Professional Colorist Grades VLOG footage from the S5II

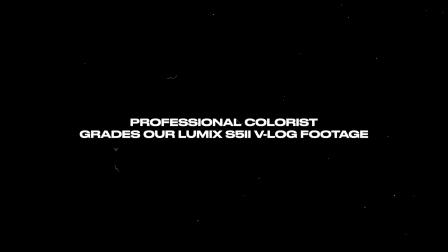0:00 I have a fun job today. I've been asked to take a look at some shots gathered on the LUMIX S5II camera and get a feel for how these shots behave here inside of Resolve and show you how I would work with this material as a professional colorist. So lots to talk about. Let's dive right into Resolve here and take a look at these shots.
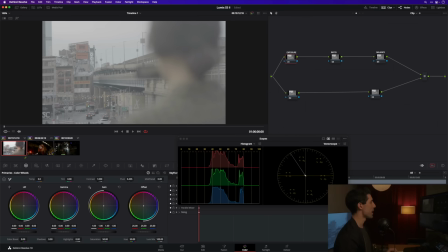0:18 So I've got this timeline of three of these shots gathered on the LUMIX, and thus far I haven't done anything at all. I'm just looking at the original V-log images here in this timeline. All I've really done is I've set up my template node graph, which as you can see, isn't doing anything.
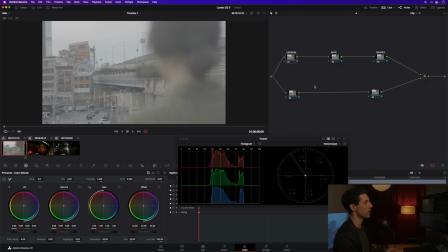0:33 This is just a structure for me to operate within when I begin grading in just a moment. But before I do that, there's a couple of important steps that I need to take first. The first of those is I want to set up my overall color management,
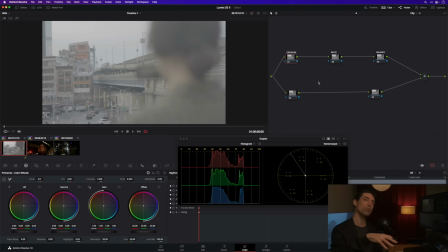0:46 which is just going to transform what my camera saw into what my display can show on an automatic basis and using good color science. So to do that, we're gonna go to our project settings under our file menu here, and I'm gonna go to color management,
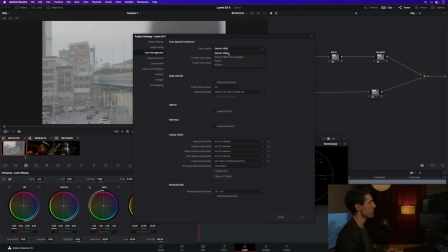0:59 and for my color science, I'm gonna flip from DaVinci YRGB to DaVinci YRGB color managed. Next, I'm gonna turn automatic color management off so that I can go to a custom color processing mode. Input color space is gonna be Panasonic V-Gamut V-Log because that's the color space of all these shots down here.
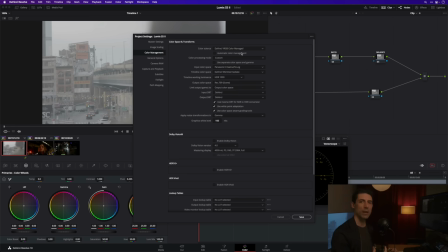1:17 Timeline color space is going to be DaVinci Wide Gamut Intermediate. That's a great big working color space that's really well suited to whatever material you happen to be grading. Timeline working luminance I'm going to set to custom 10,000 so that I've got maximum dynamic range when I'm grading.
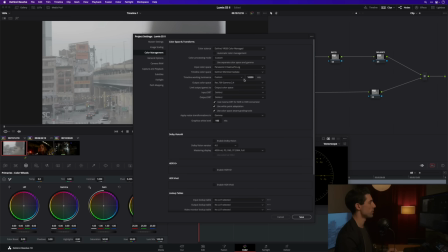1:32 Output color space is going to be Rec 709 Gamma 2/4 because that's what my reference monitor is set to. My input DRT I'm going to set to none, and output DRT I could leave at DaVinci, but I prefer what I get with luminance mapping, so I'm going to set this accordingly.
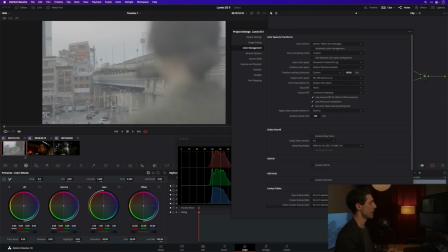1:47 Now, watch what happens to the image when I hit save here. Hey, look at that.
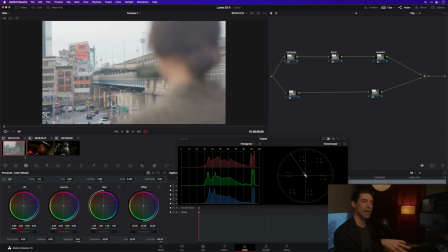1:52 We got some contrast. We got some color going on. We have a normalized image for our display, where before we had a completely flat, completely desaturated image that we really would have had to hit hard initially just to get it into a decent starting point.
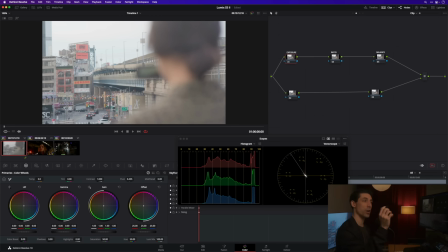2:06 Now that starting point has been provided for us, and not just on shot number one here, but on shot number two and shot number three as well. So that foundation is really critical if you want to be able to grade effectively and efficiently, setting up that overall color management. That's something that I'm going to do regardless of the camera that I happen to be grading on a particular day.
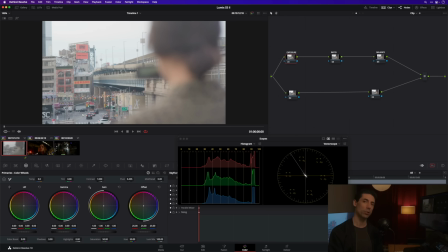2:25 And there's one more thing that I want to do before we begin our shot level grading, and that's to establish some overall looks for our images. Now, in this case, we're dealing with images that sort of belong to two separate worlds. So shot number one is a particular environment and lighting scheme and subject,
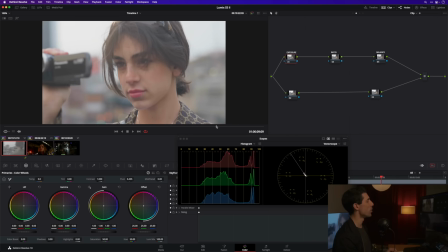2:43 and shots two and three are really in their own environment and have their own lighting scheme and subject. So we're gonna do separate looks for each of these. And the way we're gonna do this is we're gonna utilize groups within Resolve here. So shot number one, I've actually already added to a group, but if I hadn't, I could right click and say add into a new group.
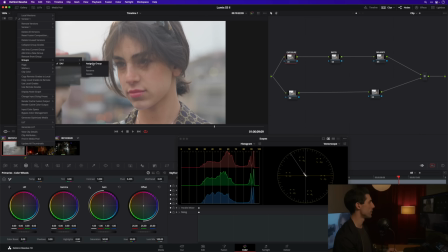3:00 I already have it here as a member of this group that I've labeled day. And if I go over here to my node graph, you can see here at the group post clip that I've already pre-added an instance of my DaVinci Wide Gamut 2383 LUT, which is going to give me some film print character on my image.
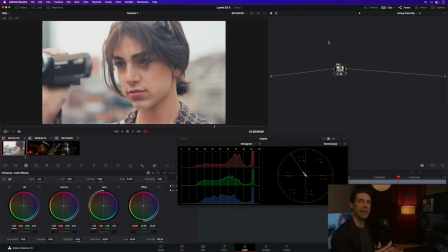3:17 And if I turn this on, this is just going to give me some of that character right out of the box before I even begin grading the individual shot. So that's going to be my look for this first shot, and then we're going to begin grading it in just a moment. Now let's look at shots two and three and look at what's going on in their group post clip.
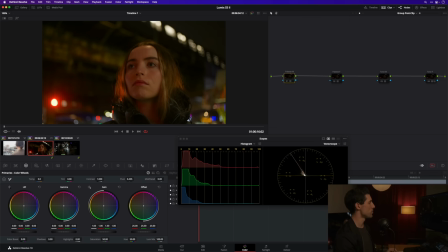3:34 I've selected a different look for these two shots because, as we said, they're living in their own world. So in this case, I've selected four elements from my Voyager LUT pack. And if I turn these all on, you're gonna see that I'm getting some contrast ratio and I'm getting some color separation and a sort of remapping of my color palette and my densities.
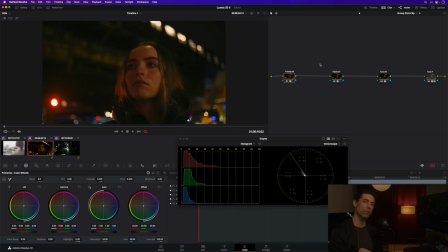3:53 Just a better creative starting point for when I begin grading these shots in just a moment. So, template node tree, color management, overall looks. We've now got an awesome foundation to begin grading these shots. That's what I want to do next. Let's have some fun.
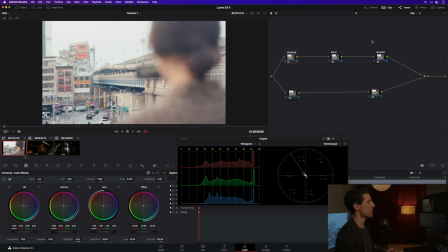4:08 So let's go over here to shot number one, and I'm going to work my way through this template node graph in the way that I always do when I'm grading, regardless of the material, starting with exposure. So I'm going to go to my offset here, and because this image is a little bit more open and I want to kind of pull it in, I'm going to pull this offset to the left.
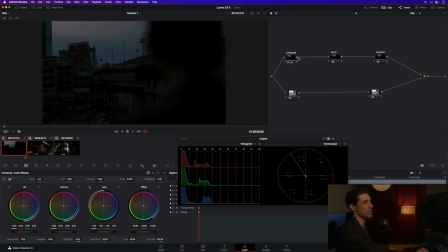4:26 And what I'll often do at the beginning of this process is go way crazy far with it, just to see what's in there, to see what was recorded, what was captured.
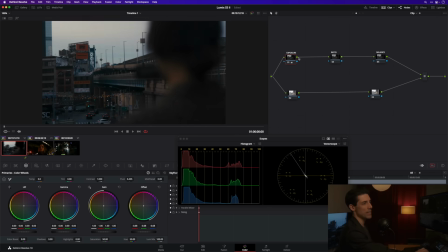4:35 And I'm impressed to see when I look at this that that sky actually held. There's actually information up there in the sky. Now, the contrast,
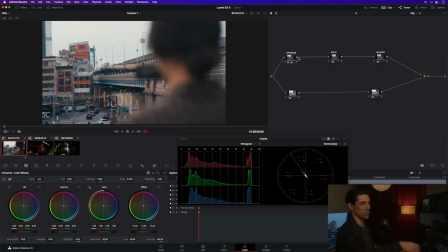4:43 the dynamic range between that sky and the street down below and our subject when we see her in just a moment,
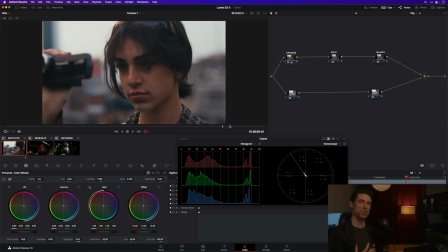4:51 that contrast ratio is huge. That dynamic range is massive. So I'm not necessarily going to try to bring in that sky to somehow be right next to the exposure level of my subject, but it is good for me to know that there's nothing clipped in that sky, so I can set the exposure wherever I want.
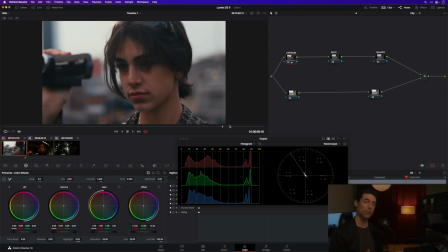5:07 It's just a matter of what I want to see and, of course, what my client would want to see. So in this case, I'm going to optimize my offset for my subject here, and we're going to say something like that.
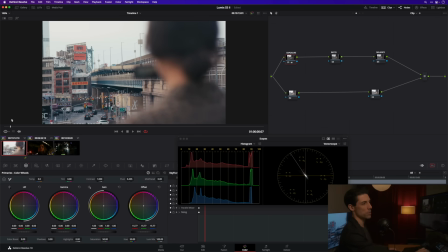5:16 Let's see how that feels at the head of the shot. That's really nice. We're just bringing things in a little bit without letting them get too crushed or crunchy. I'm going to skip over my contrast ratio node. I feel really good about my contrast ratio in this case, and go right to my balance, where I can see,
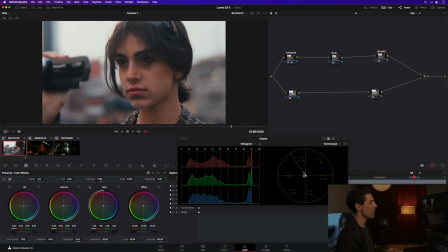5:32 especially when I land on my subject here, that I might be biased a little bit kind of toward magenta or blue. So I'm just going to move things over here to the left. I've got one eye kind of on my vector scope and one eye on my image as I do this. And if I go before and after, I think that's a nice adjustment.
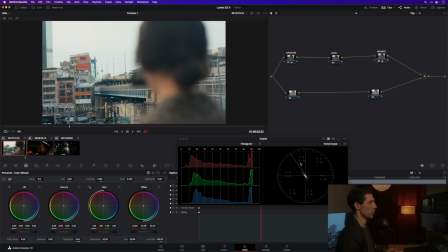5:51 I'm just kind of biasing things a little bit more toward the neutral or cool side in terms of relationship to this skin tone line compared to where we were a moment ago. Maybe I don't even need to go quite that far. You can see just how touchy these adjustments can be when you're starting with a pretty well shot image in the first place.
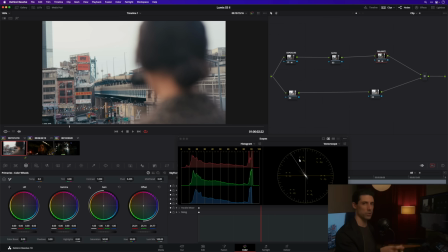6:07 Little nudges when you're working color managed on good material can go a super long way. So that balance feels really good to me as we've got it now. Let's go a little bit further, maybe. Something like that. And the only other thing that I want to do here, well, two more things that I want to do here on this shot.
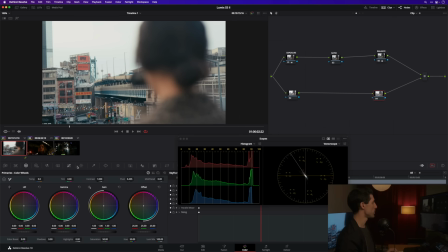6:22 The next thing I want to do is stabilize a little bit. So I'm going to go over here to my tracking panel and go to the stabilizer, like so. And I'm going to set my strength kind of low, like maybe to a 0.4 or so, because I don't want to somehow like iron out all of this camera motion that I see.
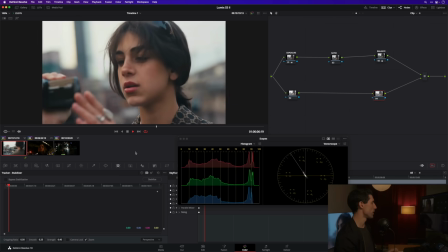6:40 I just want to smooth it out a little bit. So by setting that strength lower, it's going to let more of the original camera motion pass through.
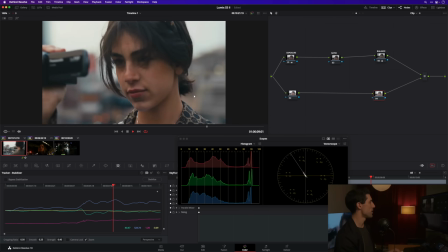6:47 I'm going to let it analyze there, and let's just see how this feels once it's finished. I'm going to watch it loop back around.
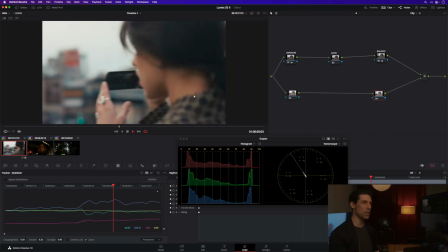6:54 That's really nice. We've still got that organic camera motion in the shot. It's just tamed in and tamped down ever so slightly by the stabilizer, okay?
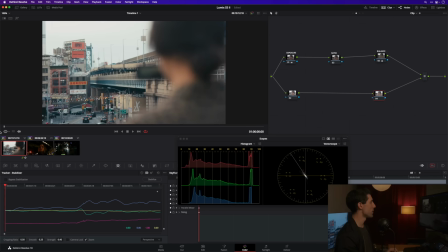7:01 And the last thing that I want to do here is I want to introduce some filmic saturation. And I'm going to do that using a different technique than just my saturation knob. I'm going to go here to the lower section of my node graph, right-click on node number 4, and set my color space to HSV. Then I'm going to set my channels so that I only have channel 2 enabled.
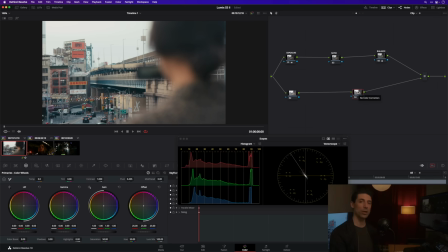7:20 Channels 1 and 3 are going to be turned off. That means that I'm now operating on channel 2, or the S channel, of my HSV color space. S in HSV stands for saturation. So now I can work my gamma and my gain, and in doing so, add saturation to this image.
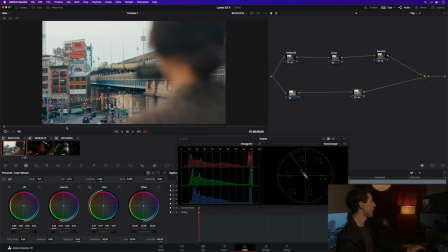7:36 So I'm just kind of turn that gamma to the right. And really the test here is going to be how it feels on my subject.
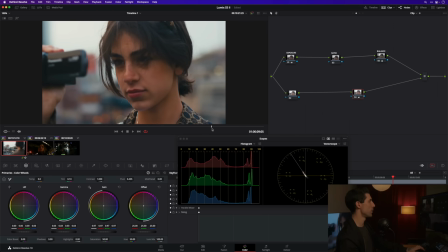7:43 That's still feeling really good. I just want to be mindful that I'm not going too far with my saturation and making her skin tone look unnatural. Her skin tone's already lovely right where it started, so I don't want to mess with it too much. But if we go off and then on, that's feeling really good to me.
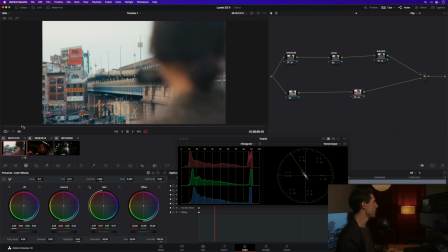7:57 That's giving me a nice pop of kind of filmic color there using that HSV trick that I love to use.
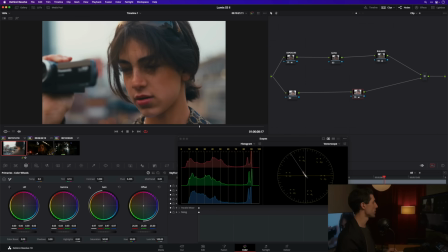8:03 So I'm feeling really good about that shot. That's a great start there. Let's look at shots 2 and 3 now. Shot number 2, we're going to work the same way.
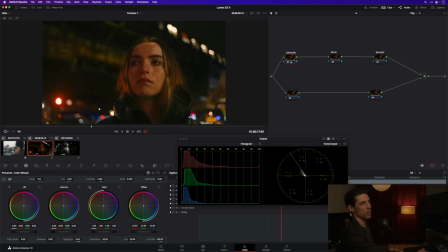8:10 Let's go to our offset, open up that exposure a little bit.